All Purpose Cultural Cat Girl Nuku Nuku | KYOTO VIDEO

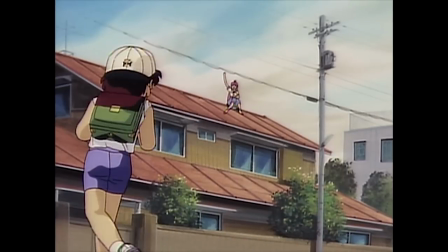(4:24)
Nuku Nuku's role in the original 1992 OVA is that of not just a pet,
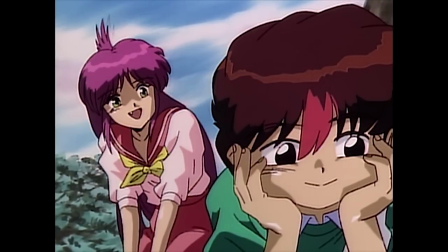(4:29)
but also that of a protector figure and big sister figure to one Ryunosuke Natsume, the boy we saw in the opening.
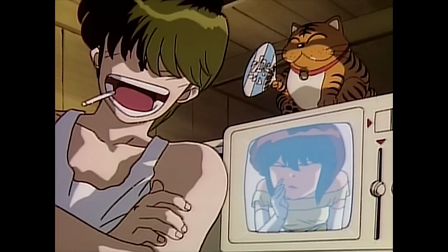(4:35)
The central conflict of the plot is, believe it or not, a custody battle, centered between Ryunosuke's father Kiyosaku,
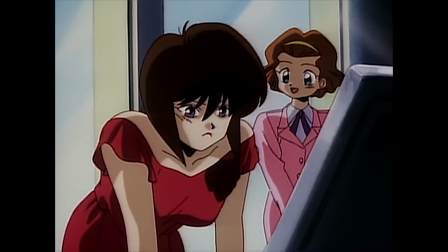(4:44)
an absent-minded scientist, and Ryunosuke's mother Akiko, CEO of Japan's biggest military contractor, Mishima Heavy Industries.
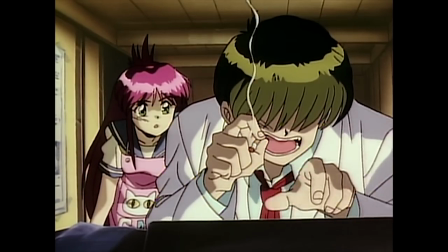(4:53)
Kiyosaku, despite his laid-back demeanor, is a very principled man of science, who is on the run from Mishima Heavy Industries for both A,
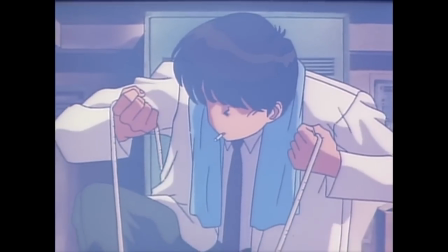(5:00)
stealing an android prototype because he believes such technology would be used for immoral purposes in the hands of a military contractor,
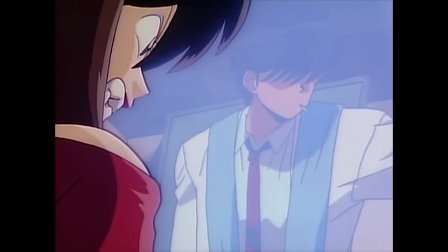(5:07)
I mean, obviously, and B, taking Ryunosuke with him because he wants him to have a normal childhood and not be a cloistered rich kid.
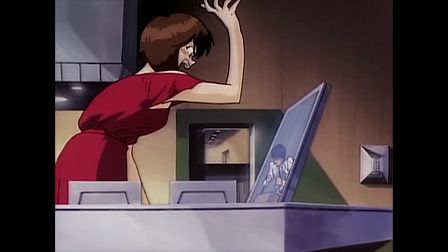(5:15)
Akiko obviously does not take this well because, one, her husband obliterated his NDA and stole company property,
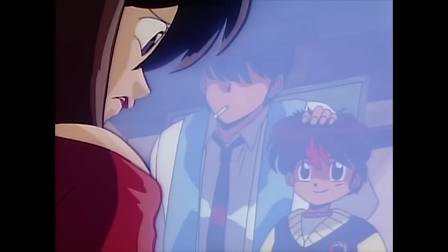(5:22)
and two, she does not appreciate her husband throwing a wrench in her destiny as a helicopter parent.
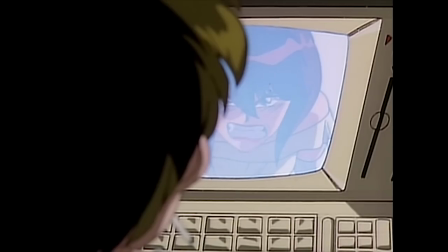(5:28) I won't allow Runosuke to go to that nasty beach!
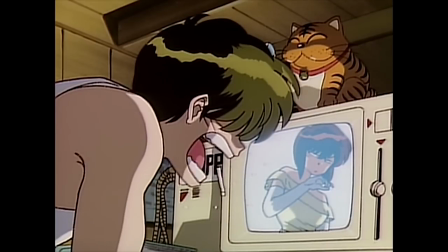(5:32) Don't you know that being an overprotective parent is detrimental to a young child's healthy development?
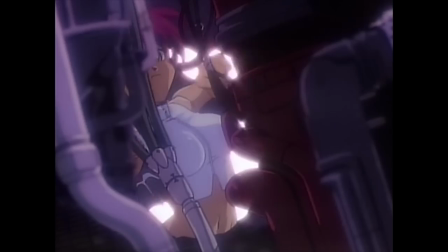(5:37)
But all in all, this conflict is just the backdrop to a semi-episodic series of adventures involving Nuku Nuku protecting her new family from Akiko's trigger-happy secretaries,
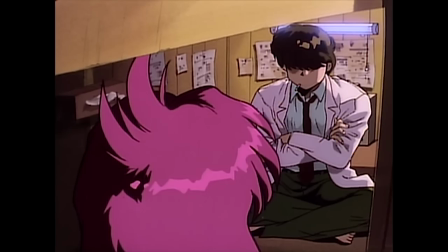(5:46)
as well as other android prototypes. And maybe, just maybe,
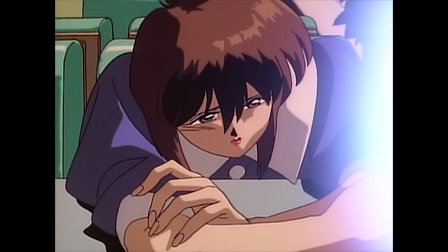(5:52)
making Ryunosuke happy by reuniting his estranged parents and putting an end to the world's wackiest divorce proceedings.
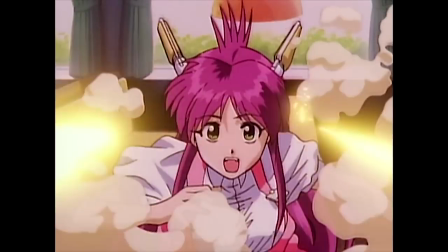(6:00)
Visually, the animation of Nuku Nuku is the element that best reflects the anime's overall silliness.
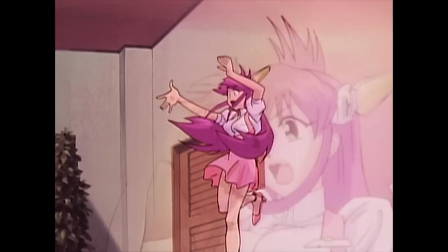(6:06)
The director of animation for this piece was none other than Yuji Moriyama, who retro anime fans might recognize as the animation director for most of the Project Eiko series.
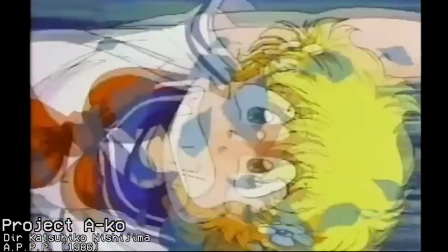(6:16)
What made Project Eiko so memorable as a franchise was its knack for large-scale,
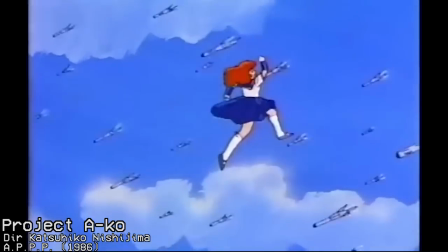(6:22)
well-animated set pieces that serve as both vehicles for exciting action sequences alongside farcical physical comedy bits.
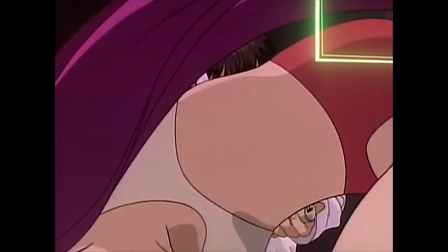(6:29)
Nuku Nuku is no different. The most memorable scenes of Nuku Nuku are the ones that evoke images of Project Eiko.
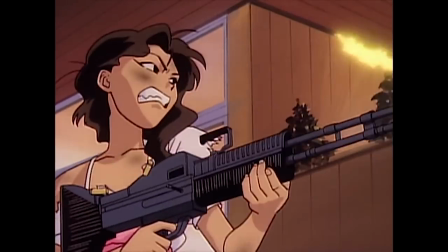(6:37)
Happy-go-lucky scenes of comedic carnage and chaos that involves lots of madcap action and even more destruction.
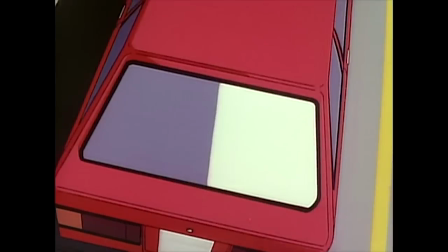(6:44)
Scenes like in the first episode where Nuku Nuku tears through the city streets on her bike like a jet engine,
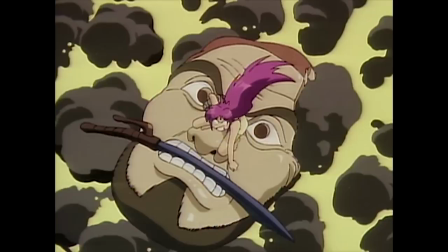(6:49)
or the climax of the fourth episode where Nuku Nuku and another android named Amy get into a fight and end up leveling a good chunk of the city.
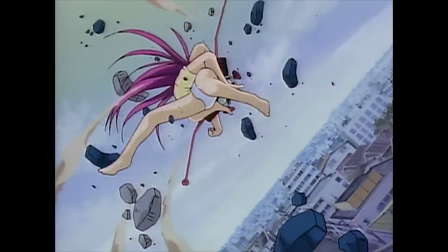(6:57)
The scenes are memorable because they are exciting as well as absurdly funny.
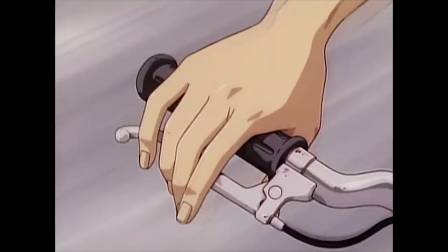(7:02)
It also helps that these scenes are where a lot of the animation budget is allocated,
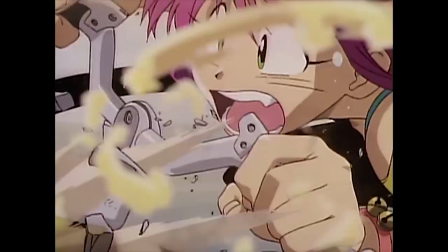(7:06)
because we all know scenes of destruction are all the better when we can see every mechanical part flying off the wreck.
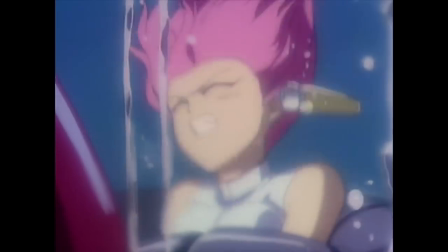(7:12)
A personal favorite scene from the OVA would be in the second episode where Nuku Nuku is being dragged down to the bottom of the ocean by a giant octopus mecha,
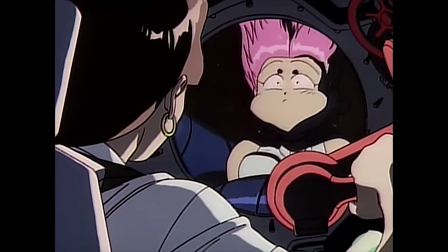(7:20)
and the best way to free herself is to try and break through the cockpit window and flood the mech.
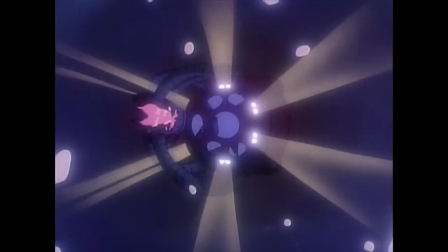(7:26)
Just look at how the water is animated in this scene.
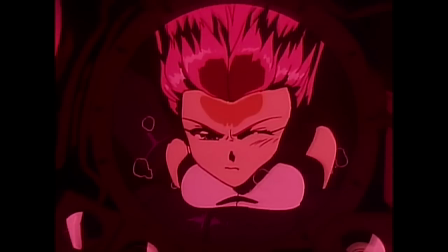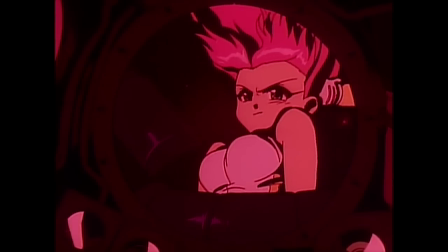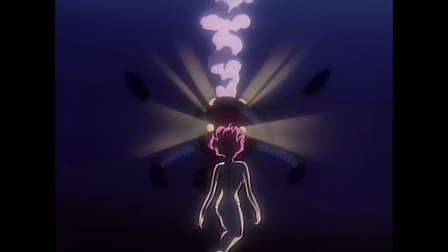(7:41) What? It can't be!
Another area where Moriyama really lets his talent shine is in the character animation.
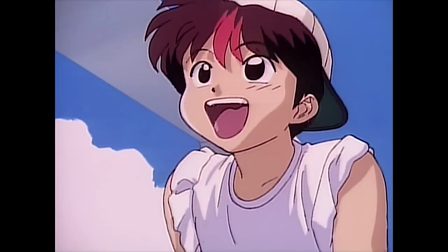(7:49)
Sometimes it's used in the aforementioned well-animated bits to show off Nuku Nuku's athletic body in a way that's not too overly self-indulgent,
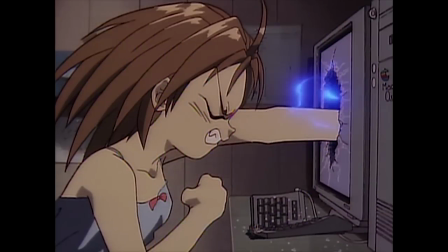(7:56)
but ultimately, the character animation is best used in how it underlines the overall silly humor of the anime.
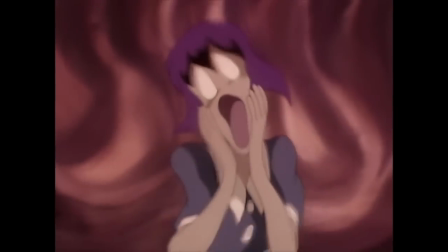(8:02)
In a series where half the cast is prone to emotional outbursts,
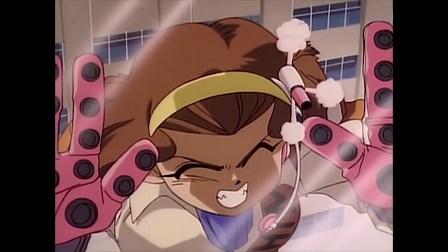(8:06)
it's pertinent to make sure those emotions come across loud and clear in comedically exaggerated ways.
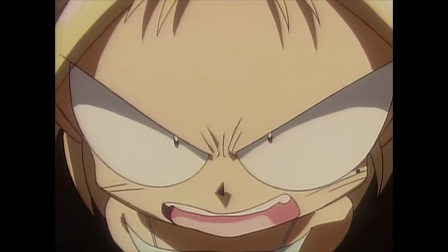(8:12)
When a character is angry, their entire face has to be contorted in this cartoonish scowl.
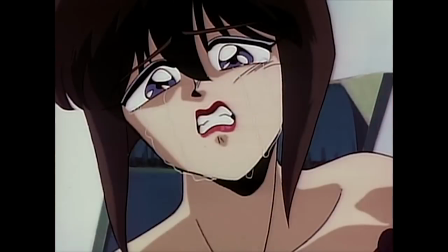(8:17)
When a character is sad, they have to be a pathetic, sobbing mess.
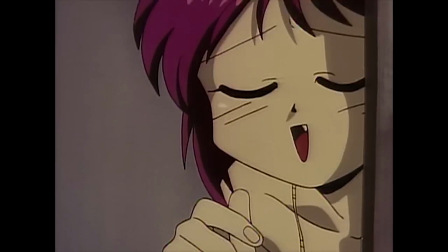(8:21)
And Moriyama knows how and when to use these comedic expressions, and it not only makes the jokes funnier, but also snappier and well-paced.
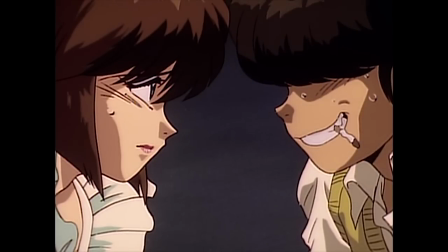(8:29)
Which is good because Nuku Nuku is very much a character-driven comedy.